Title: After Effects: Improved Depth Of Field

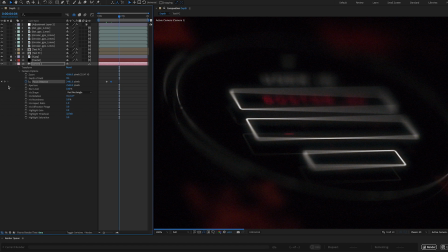And then let's move a little bit further down and we'll set a second keyframe and say, hey, we're still here. And we'll go one more second. So 504. And then we're gonna pull this down even more so we can focus in on this area here.
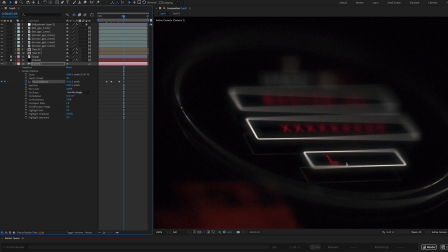And let's find a good value for this. Somewhere right in here. Yeah, it's nice and in focus here because what I have is some type that's coming on here at this point now.
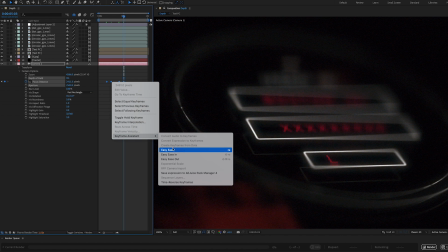So now if I select all these and I right click and say keyframe, easy ease, and I preview this, we're gonna have a pretty cool look already.
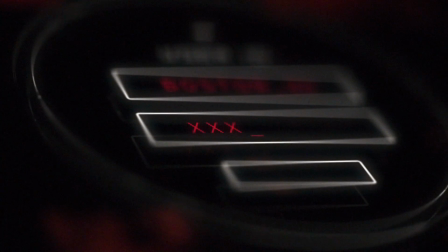And in our preview, you can see how much more interesting this is, right? So we're focused on Boston 34 and then the password and then login. So we're really focusing the viewer's attention on what it is that we're typing in on this login screen. And it just creates a lot more visual interest for our viewer by using this depth of field settings here.
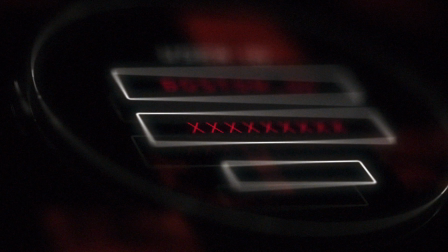So let's just look really quickly here at a couple more settings. Blur level is set to 100%.
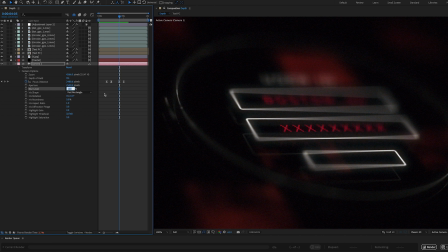Typically, I leave this at 100%, but if you wanted to create even more blur than what we have here, you could go to something like 200%, and this is just gonna create even more blur, right? It looks a little crazy there. Another way you could do this is just crank down the aperture, let's say from 2,500 to 1,000, right?
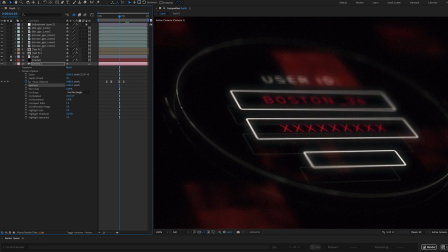And these values are really, really high, but I wanted a high blur value, and then we could take the blur level up to 200%, and we get a very similar look like this. So if I take a screenshot here, that's blur level 200%.
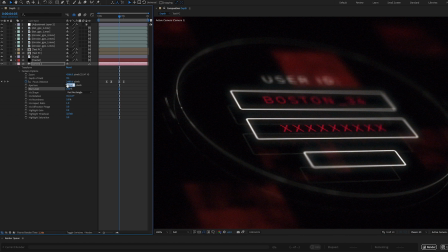We'll go back to 100% and we'll take this to 2,500 pixels and we'll compare. And you see here, we pretty much get the same basic look. So that's another way you could approach this.
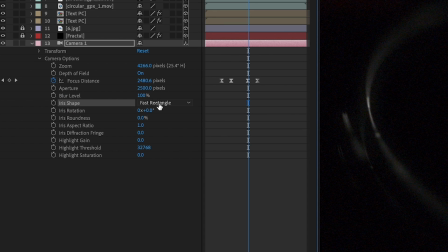And then lastly, we have iris shape. Now by default, After Effects defaults to fast rectangle.
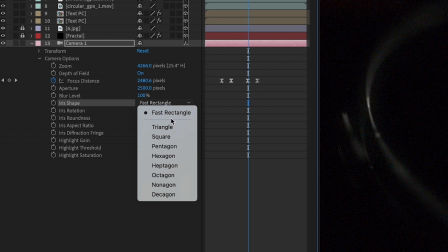This is because this renders a lot faster. I typically always work in preview mode. Whenever I'm designing something and getting it kind of just right, I'm gonna leave it at fast rectangle. Once I'm ready to go to a final render, I like to use hexagon or heptagon personally.
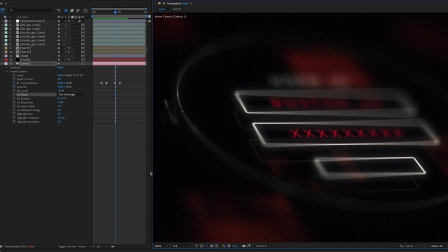But let me show you what this looks like. So we have a screen capture here of the current render, fast rectangle, and we're gonna switch it over here to triangle. And you're gonna see the look of this change as it switches over, but you can also see how much longer it's taking to render just one single frame.
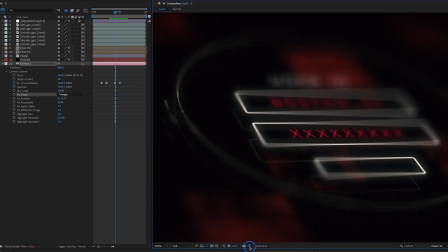And there it is, and this is fast rectangle versus triangle, right? And you can see, like, look right here at the corner, there's a triangle right here. Also here on this corner, we're seeing a triangle. So again, fast rectangle, not the prettiest depth of field blur, but it works, right?
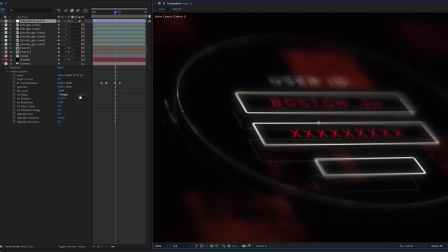It's very quick. Here's triangle. Let's also take a look at square. So you're gonna see things change, like from this triangle here, it's gonna have probably four sides to it, right? So it's a little bit smoother blur there. Let's go to pentagon. Again, pentagon meaning five.
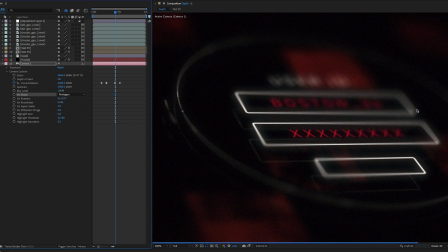So we're gonna have even more geometry to work with. Looks even better. Personal favorite of mine is hexagon. And then this is the one, heptagon, that I tend to use the majority of the time when I'm outputting a final render. To me, it just looks, you know, really nice. So there's heptagon, and then here's fast rectangle.
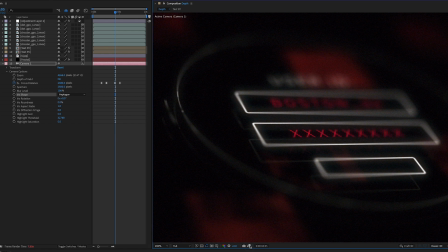So you can see it just has a little bit nicer blur to it. Looks a little bit, looks nicer to me. And that, my friends, is how you create a better depth of field in After Effects with the camera options.
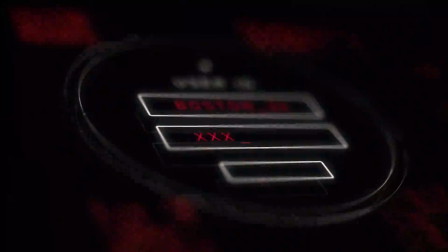I hope that you really enjoyed this lesson as much as I loved teaching it. So please let me know if you have any questions in the comments below.
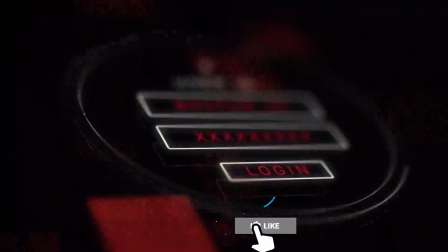I'd love to answer them for you. Hit that like button if you enjoyed this video, and please subscribe to this channel.
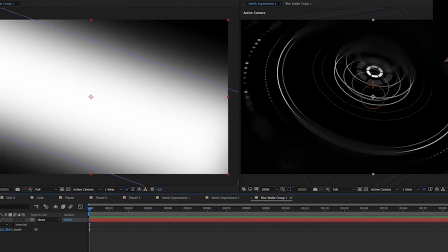It helps other people find this channel as well. If you're looking to upgrade your design skill set, master the art of style, and execute like a pro,
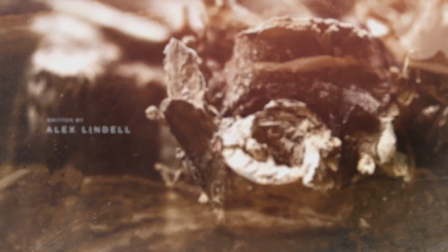I have a course called Stylecraft that you can check out at motionscience.tv. You can also learn more about this course by clicking the link in the description below.
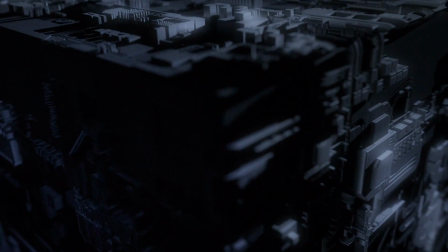As always, thanks for watching. My name is Cameron, and this is Motion Science.